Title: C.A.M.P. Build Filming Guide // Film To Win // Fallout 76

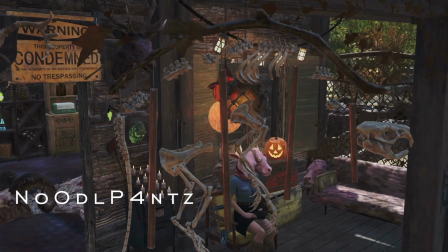0s
Hey everyone, Noodle here. Today I'm going to show you how to film your camp like a pro.
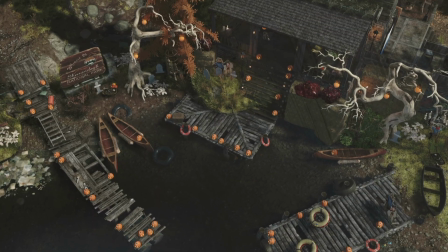7s
Camp building is a huge part of Fallout 76.
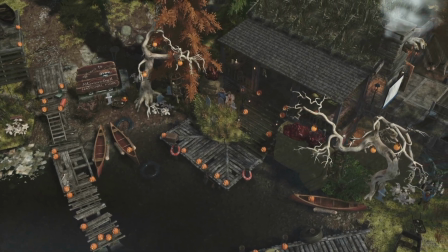11s
Whether you like to create cool camps just for fun, for your own YouTube videos, or for competitions,
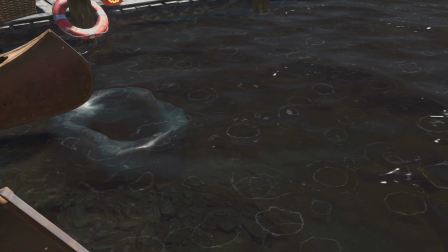18s
presenting your beautiful creation in an interesting and professional way is just as important as the build itself. After all, you want your audience to experience the same thing you do when you walk through your camp. Yet, somehow, when we look at things through a camera lens, even in the game, everything looks magically less glamorous and more busy and ordinary. As a filmmaker, I have a few tricks up my sleeve that I will share with you today. So grab those virtual cameras and action!
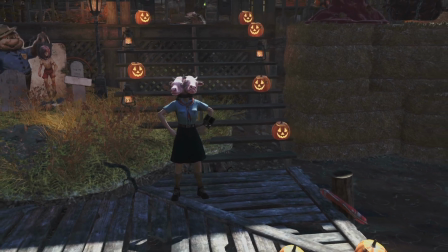59s
First things first, we need a camp and a camera. For the purposes of learning how to film, just practice on your current camp.
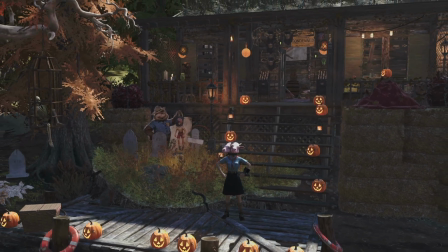67s
I will be demonstrating this on my latest build, the Evil Dead Retreat,
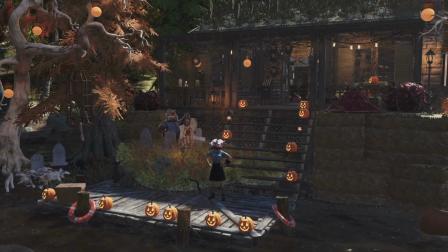73s
which I created especially for the Summer Sleepaway Camp Contest.
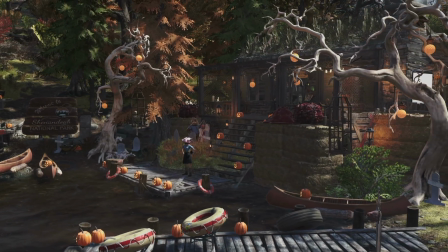77s
We have a whole separate video on the rules of the contest and how to apply, so if you don't know anything about that yet, check it out here.
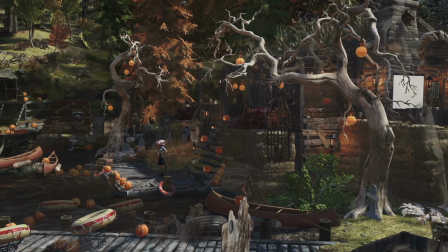86s
And I will drop a link in the pinned comment as well. Okay, that's the camp, now for the camera.
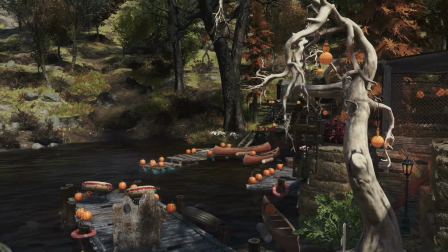92s
There's several ways to film in Fallout 76, but there's only one professional way, and that's photo mode.
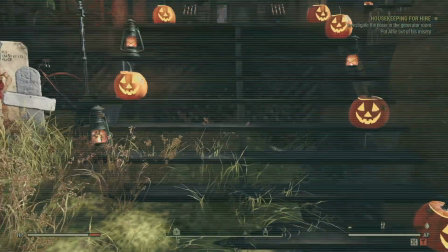99s
I see a lot of camps filmed in first-person view, just running through the camp.
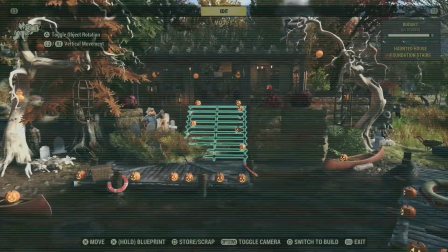104s
Don't do this. I also see people actually filming in building mode. That's even worse. I actually use both of these for building tutorials. But for actual camp videos, photo mode is the only way to film.
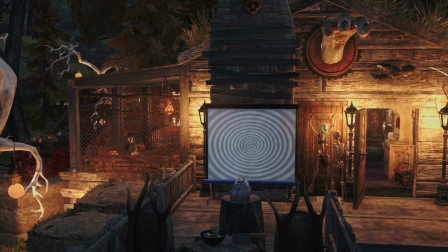119s
We want this to look like an actual motion picture and not a screen share of gameplay.
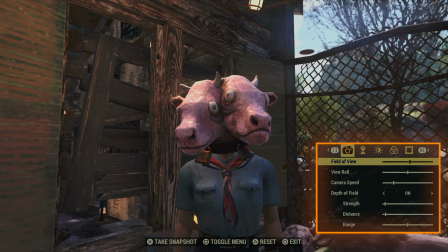124s
Once in photo mode, you will get this little menu in the bottom right corner of your screen.
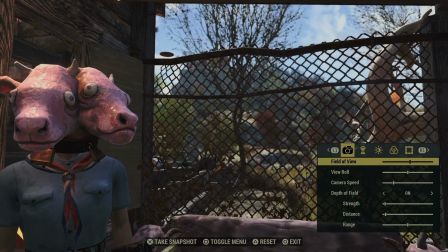129s
There are a few basic settings that I like to adjust before filming anything.
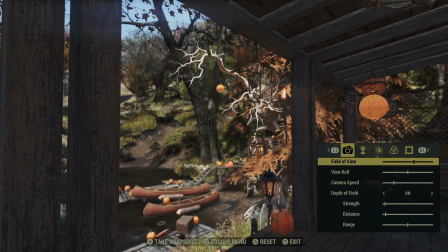134s
First, the field of view slider. I like to set mine a little bit back like this. Then, camera speed. This is the most important one. Set this to as low as possible.
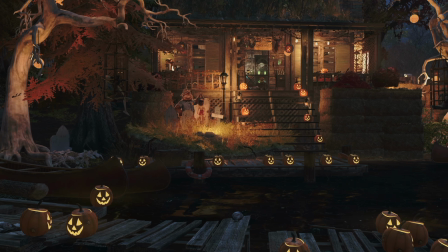147s
This way you will have the most control and get those cinematic pro shots.
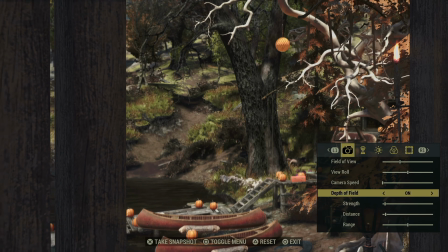152s
Depth of field, it may seem tempting and professional, but honestly, in the game,
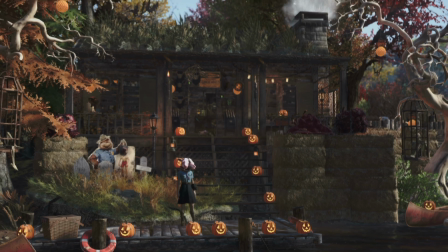159s
it just makes things look blurry and out of focus in an undesirable way most of the time.
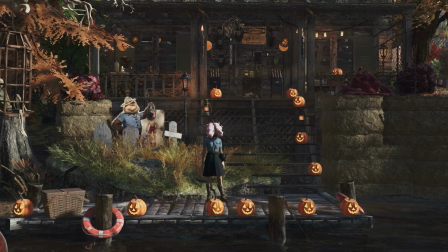165s
I do use this on some occasions, but when I want to show off a property, I don't use it at all.
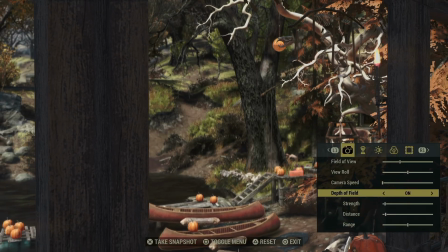171s
If you're new to filming this way, I recommend starting without depth of field.
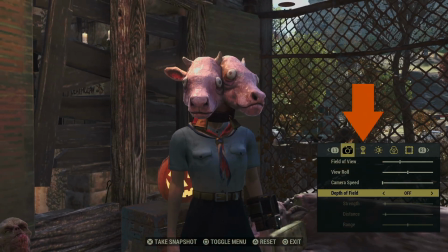175s
And finally, over in the player menu, you have the option to make yourself invisible as you film.
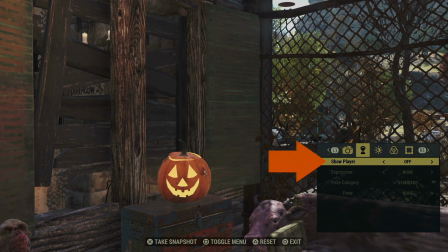181s
Most of the time, I have show player off, unless I'm doing hero shots.
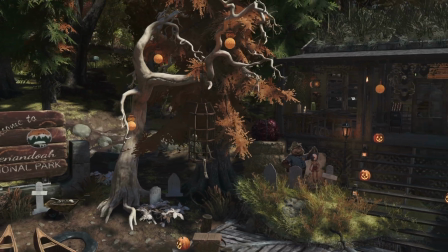187s
We'll get to hero shots later on in this video.
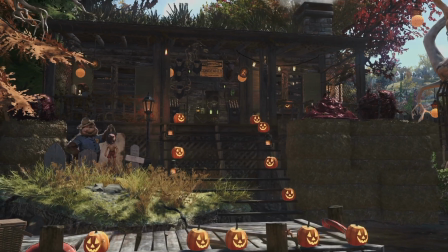193s
There are several types of shots in filmmaking, and if you master a handful of them,
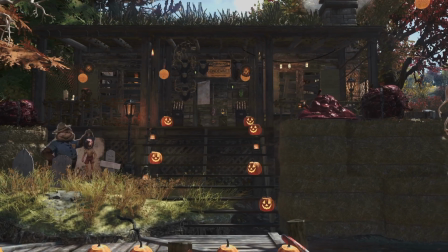198s
you will be all set to create little professional films with your camp build. The first and probably the most important shot is what we call the establishing shot.
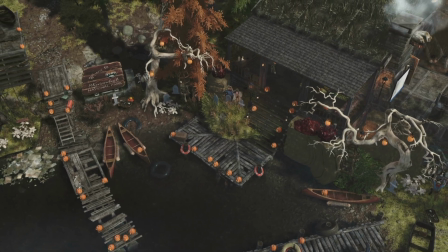208s
This is a type of a wide shot. This view of your camp, usually from above, gives the viewer a sense of location and scale. In real life, we would use a drone shot for this. A little bit of movement is always desirable, but not too much.
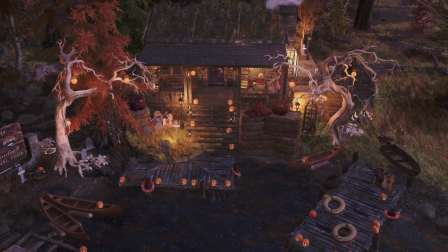223s
This is why we set our camera controllers to slow speed. Don't go crazy with swooping racing drone shots.
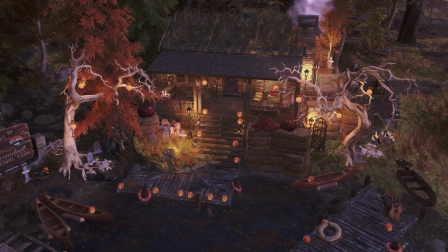231s
Slow and steady, like a real estate video.
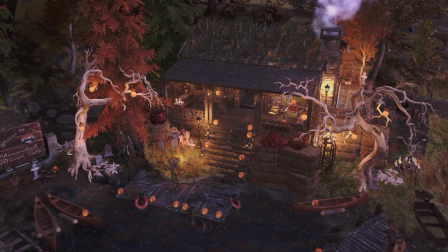235s
Try shooting these shots from high angles to give a bird's eye view, allowing viewers to see the layout and surroundings of your camp.
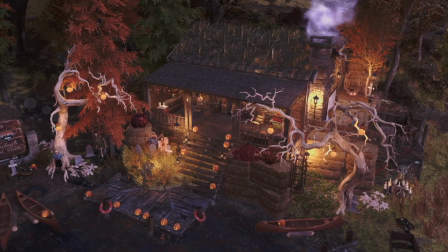243s
Remember, the goal is to convey the full scale and scope of your build.
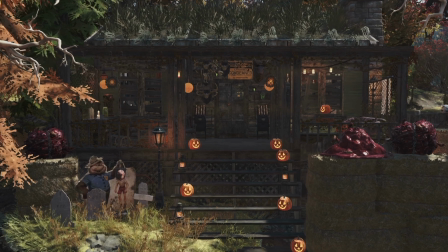251s
Every film should tell a story. Yes, even a camp build.
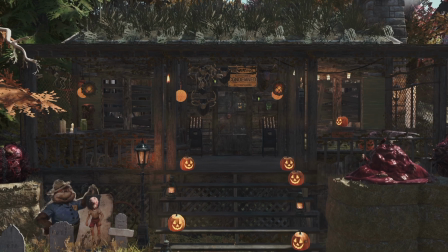255s
And I don't mean that you have to have characters living there and 16 friends to help you with the filming and a full movie sequence.
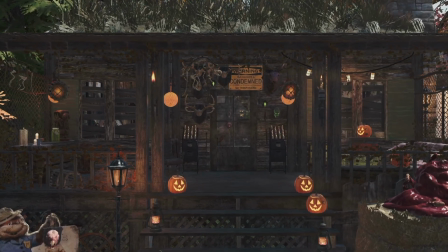262s
No. A story can be very simple.
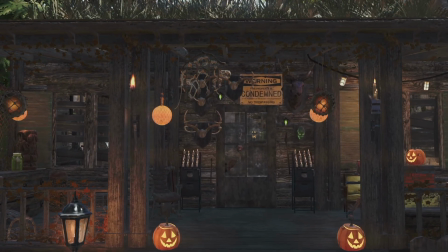265s
Mine is a summer camp retreat that happens to be a creepy horror film cabin, specifically modeled after the Evil Dead cabin.
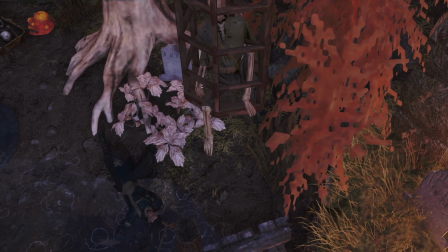273s
Imagine if the Evil Dead universe decided to open up an actual camp retreat. What would that look like?
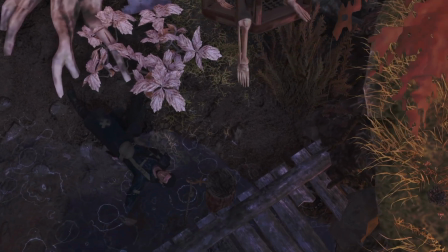279s
That's the story I'm telling.
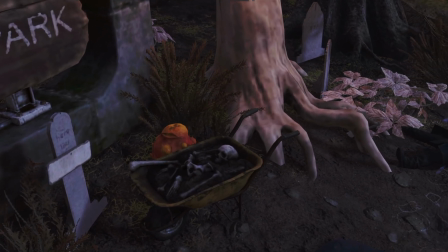281s
So in my shots, I want to bring attention to A, the camp aspect of the build, and B, the horror aspect of the build.
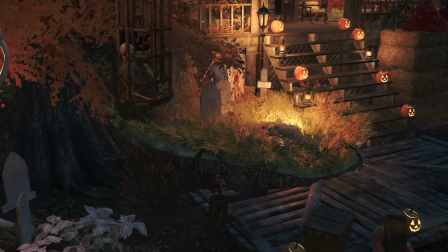289s
Keep it simple.
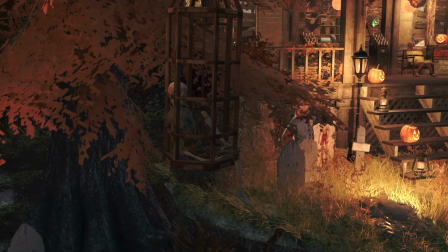290s
To start telling our story, we can now bring our camera a little closer with slow pans and zooms that show more of the detail of the build.
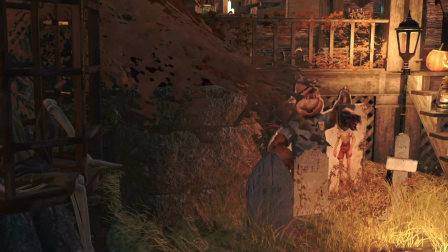299s
When filming, make sure that your movements are smooth. Sudden, jerky motions can be jarring to the viewer.
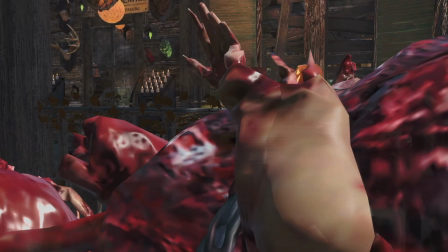307s
If something goes wrong, film it again. If this happens and you accidentally film through an object, film again.
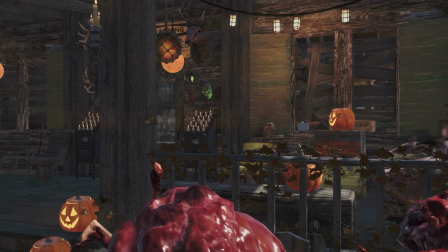315s
To ensure that all of your shots are smooth and beautiful, film a lot.
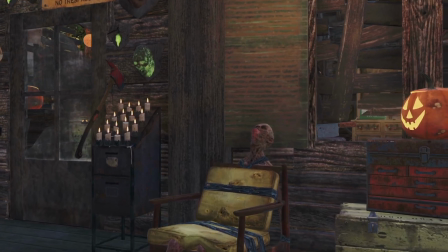321s
I usually get 30 to 90 minutes of footage for a 3 to 5 minute final clip.
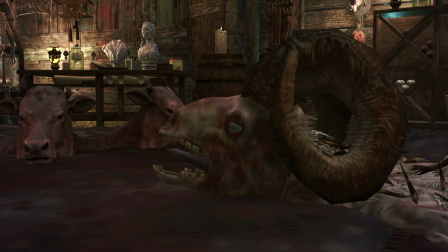332s
Now, let's move on to close-ups. Close-ups are key to highlighting the intricate details you've worked so hard to create.
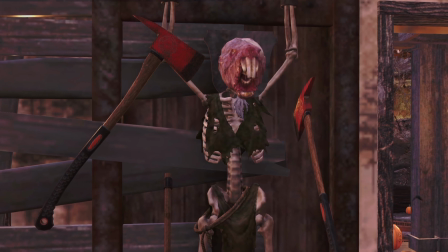340s
Get up close and personal with your favorite parts of the build. If you have merges, show them off.
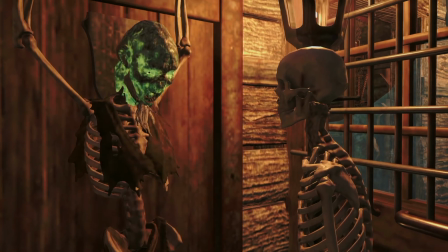345s
If you have humor, show it off.
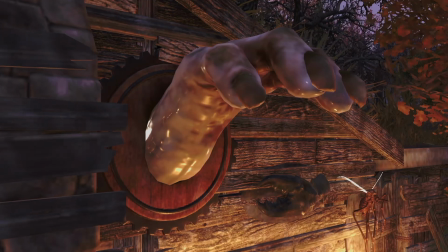347s
Put the spotlight on the intricate decorations, unique structures, and small but important features.
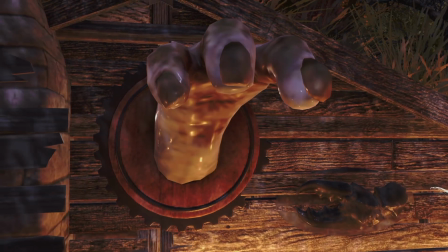354s
Close-ups add depth to your film, giving the viewers a chance to appreciate the finer details that might be missed in wide shots.
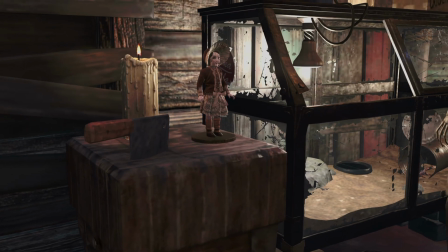362s
Always keep your camera movements slow and steady.
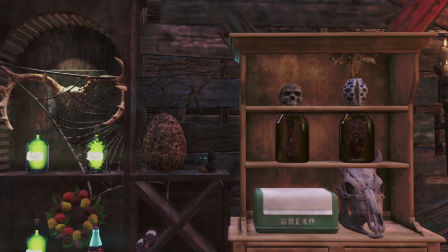365s
I like to do a full 20 to 40 second pan on each close-up subject, even if I will end up using only 5 seconds of that footage in the final cut.
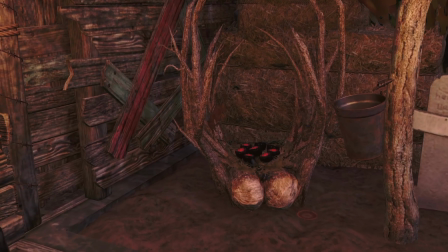373s
Film everything. Scrap, well, you'll end up scrapping close to 90% of it all.
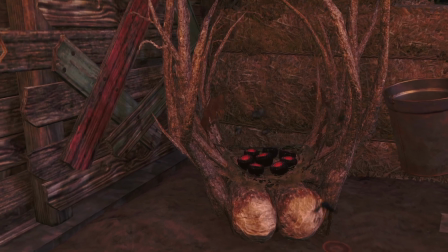380s
That's filmmaking.
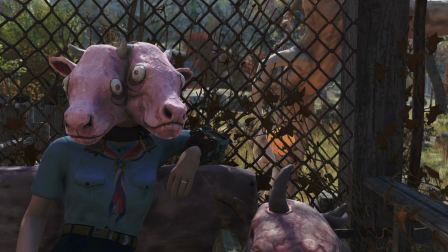384s
In my films, I like to use extreme close-ups. As the name suggests, these are close-ups that are extremely close.
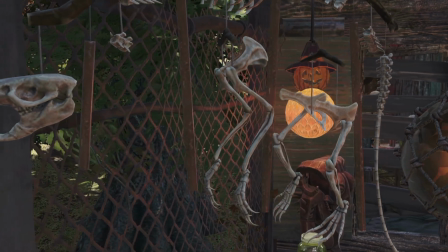393s
In the game, that's a little bit tricky. The camera doesn't really allow us to get extremely close,
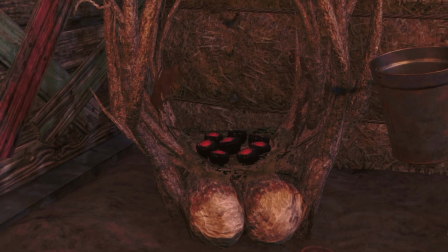400s
but we can use our field of view settings to get some extra zoom, and we can also zoom in a little bit on the subject in post.
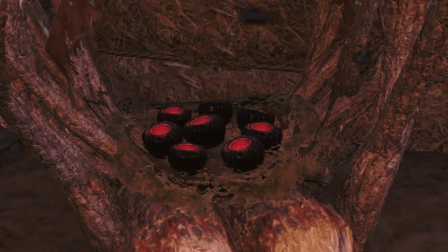408s
But be careful with that option because it's very easy to lose quality that way.
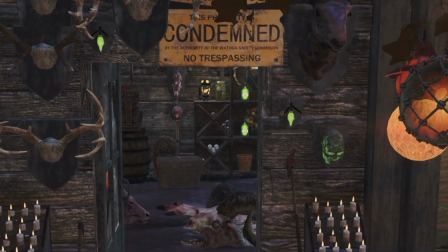413s
Extreme close-ups are like the cherry on top. Don't overdo them. 2 or 3 is more than enough.
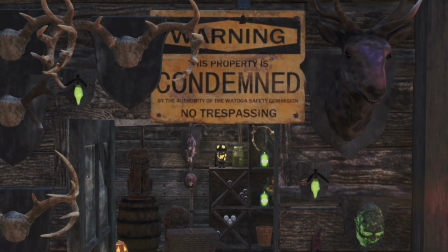419s
They focus on symbolic items that represent the heart of your camp.
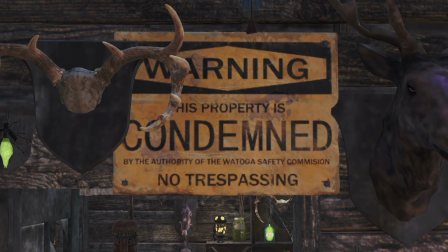424s
This type of a shot can evoke emotion and drive home the uniqueness of your build.
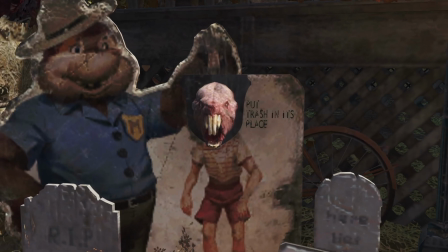428s
If I want the horror aspect to be more prevalent than the camp aspect,
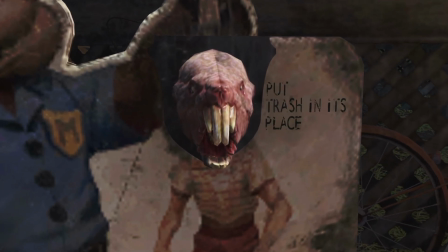432s
I will insert extreme close-ups of the meat piles, the skeletons, and those weird mole rat merges.
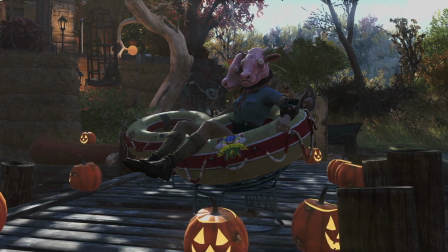443s
In photography, as well as in film, any shot is more interesting with a living, or dead I suppose, subject in it.
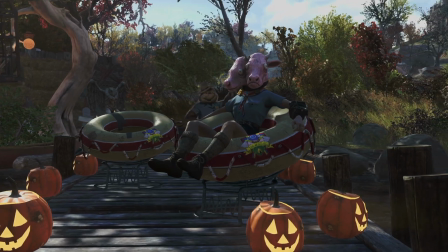450s
Shots with living subjects are called hero shots, and they show off the hero of the story.
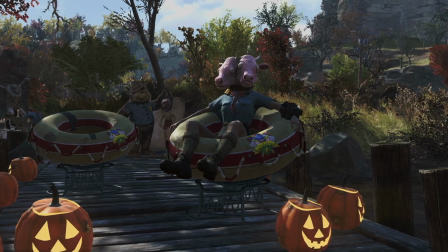456s
In this case, it's me and a couple of my allies.
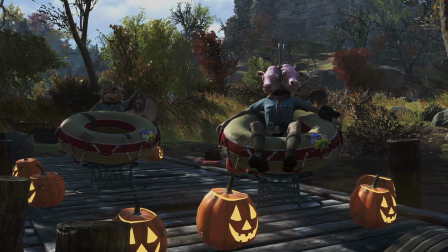459s
Unless you're doing a full video production with characters in a story, I wouldn't spend too much time on hero shots.
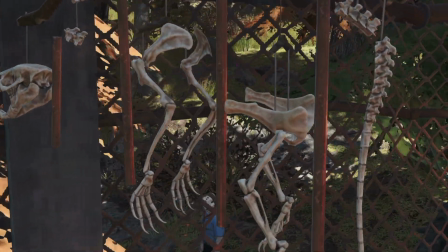466s
Just like extreme close-ups, these are little gems to break up the pattern of the video and make it a little bit more interesting.
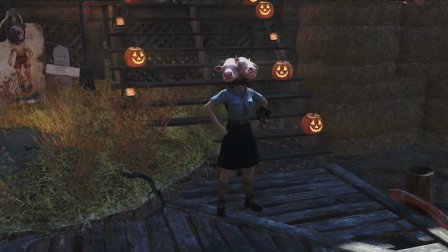474s
So just 3 or 4 is more than enough. You can even combine close-ups, extreme close-ups, and hero shots.
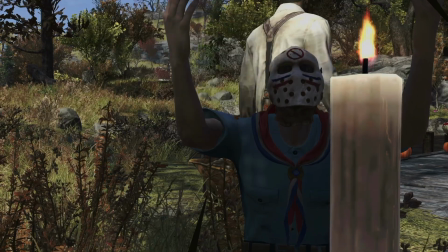480s
Try to strike a pose, or catch your ally doing something fun while wearing a theme-appropriate costume.
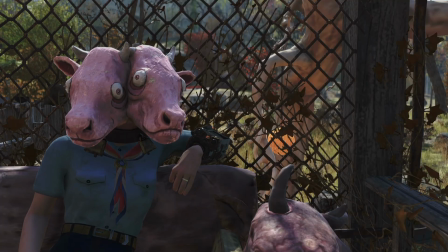486s
If you have a pet in your camp, hero shot.
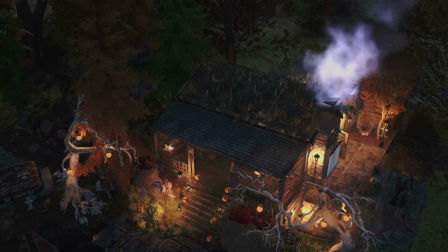492s
Now, if this was an actual filmmaking tutorial, I would spend several hours talking about lighting, and I would probably start with that.